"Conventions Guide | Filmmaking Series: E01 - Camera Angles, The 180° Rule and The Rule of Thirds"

Hello, welcome to the channel. So today we're going to be looking at some of the most well-known camera angles, the 180-degree rule and the rule of thirds.
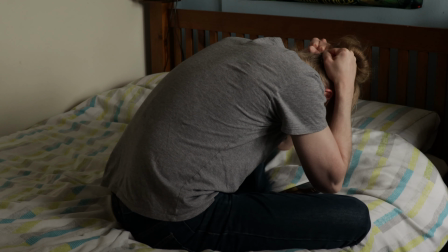So there are a few different reasons for why these techniques have found themselves firmly engraved in the rulebook of the filmmaking world. So I'm going to be going through some of these reasons and how to know when and how to use these techniques. Right, okay, let's take a look.
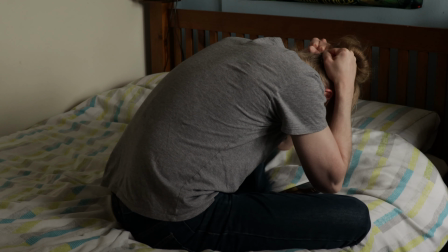Alright, let's start off with the establishing shot. So as you can probably guess from the name, the establishing shot establishes your scene. It gives your audience a full view of the space the scene is taking place in.
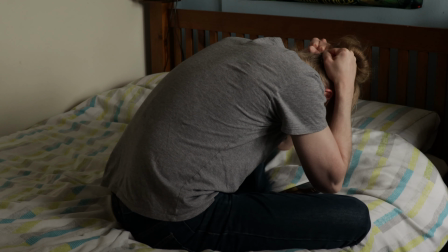So on one hand, establishing shots are generally used to show where the characters currently are, but it can also be used to get across what the character might be feeling. In this case, an establishing shot is sometimes used to emphasise your character feeling trapped.
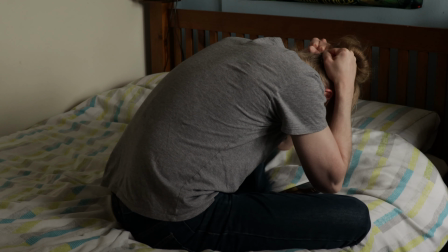When you see an establishing shot of a place a character might not really want to be in, you get a bit of a feeling that they're right in the middle of a wilderness. This effect will of course only work if there is some kind of original implication for the establishing shot to draw from, like some dialogue or sound for example.
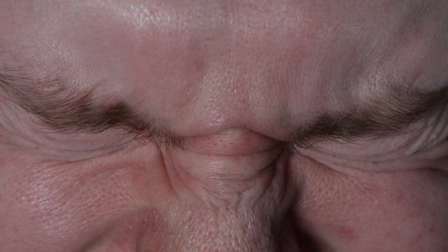There may be some noise the character is stuck with, or another character telling them they will be stuck there with no escape for many years to come, for instance.
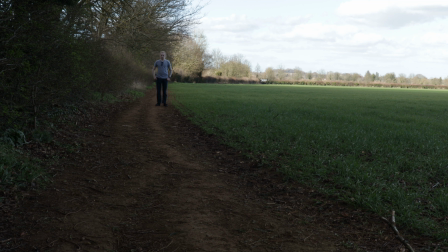So generally it's quite a useful shot to show the full scale of a scene and one of the many ways of giving you a sense of what the character is feeling. This shot is abbreviated as ES. So the next angle we're going to have a bit of a look at is the long shot.
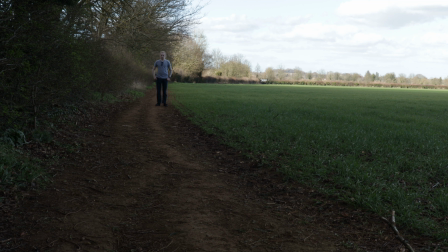So the long shot is somewhat similar to the establishing shot in that you're placing your camera at a distance from your character, but rather than establishing your scene or possibly implying that your character is feeling trapped,
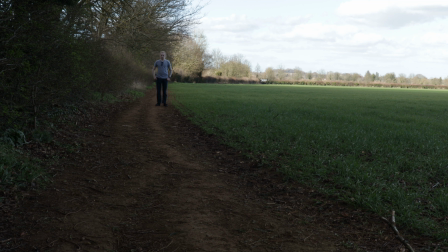this shot is more used to get across that feeling of isolation and bewilderment. So you see, a lot of these angles are intended on putting you, the audience, in a character's shoes. With this one in particular, you are very distant from the character,
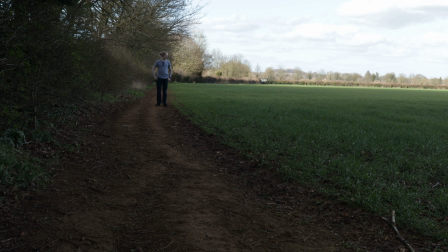just as they are distant from what may either be civilization or what they know and are comfortable with.
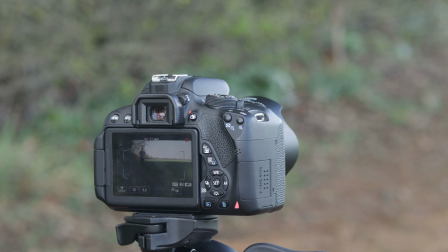It could also be used to get across the audience's distant understanding of that character and the way they are.
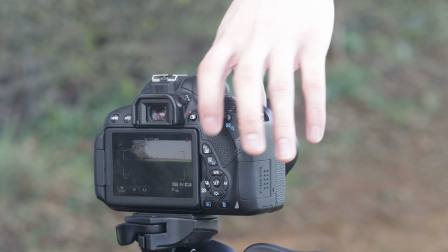You can tell all sorts of stories with camera angles. This shot is abbreviated as LS.
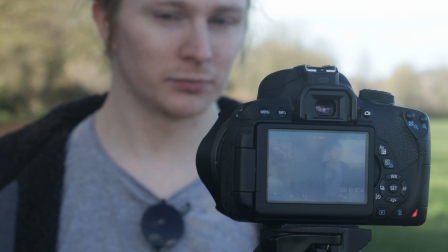So next up is the mid shot. Now this is quite a standard shot, it's one you tend to see quite a lot. Generally it's at a sort of distance you will tend to sit from someone when you're talking to them. It's a shot that is placed at a comfortable distance from you and the character or object.
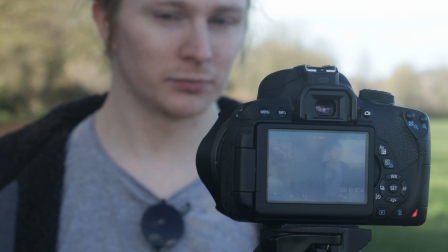A shot that kind of sits in the middle of either too close or too far away from your subject for what you're trying to convey. So you really mainly want to use a mid shot where you only really want a standard view of your character or object in question.
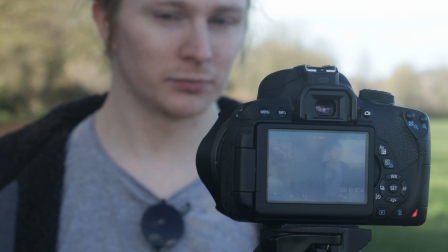You want to be close enough so that you can see your subject clearly, but not so close that you're obscuring the rest of them or it.
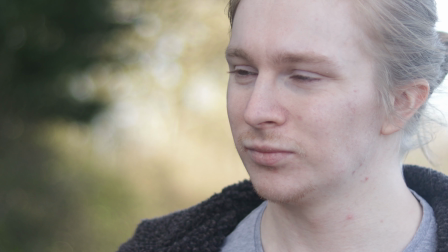This is abbreviated as MS. Okay, so now we're going to take a look at the close-up. So, just like the establishing shot, a close-up is pretty much just what it says on the tin. It's pretty much a shot that is at less of a distance from your subject than a mid-shot is.
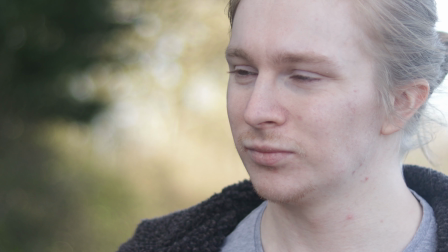Now something worth mentioning is that the closer you place your camera to your subject, or at least in this case your character, the closer you are bringing your audience to them on an emotional level.
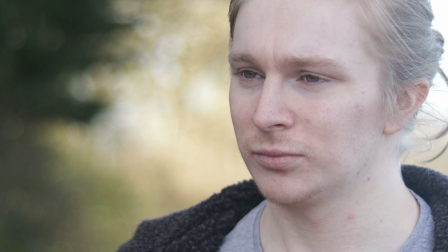You, as the audience, are situated at more of an intimate and personal distance from them.
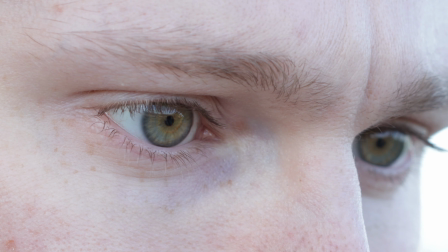It's also a really good way of showing the audience something that a character may not have noticed. This can be conveyed through other shots as well, but this is a good way of showing that in more detail. This is also a good way of showing a specific action of a character, like picking something up for example.
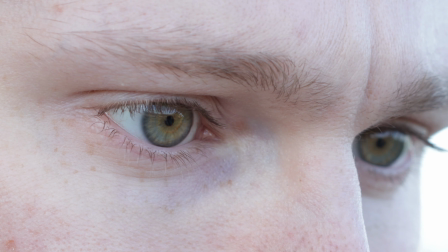Usually when you close in on an action, it tends to indicate that it's important to keep in mind for future reference. This shot is abbreviated as CU. Okay, so next up is the extreme close-up.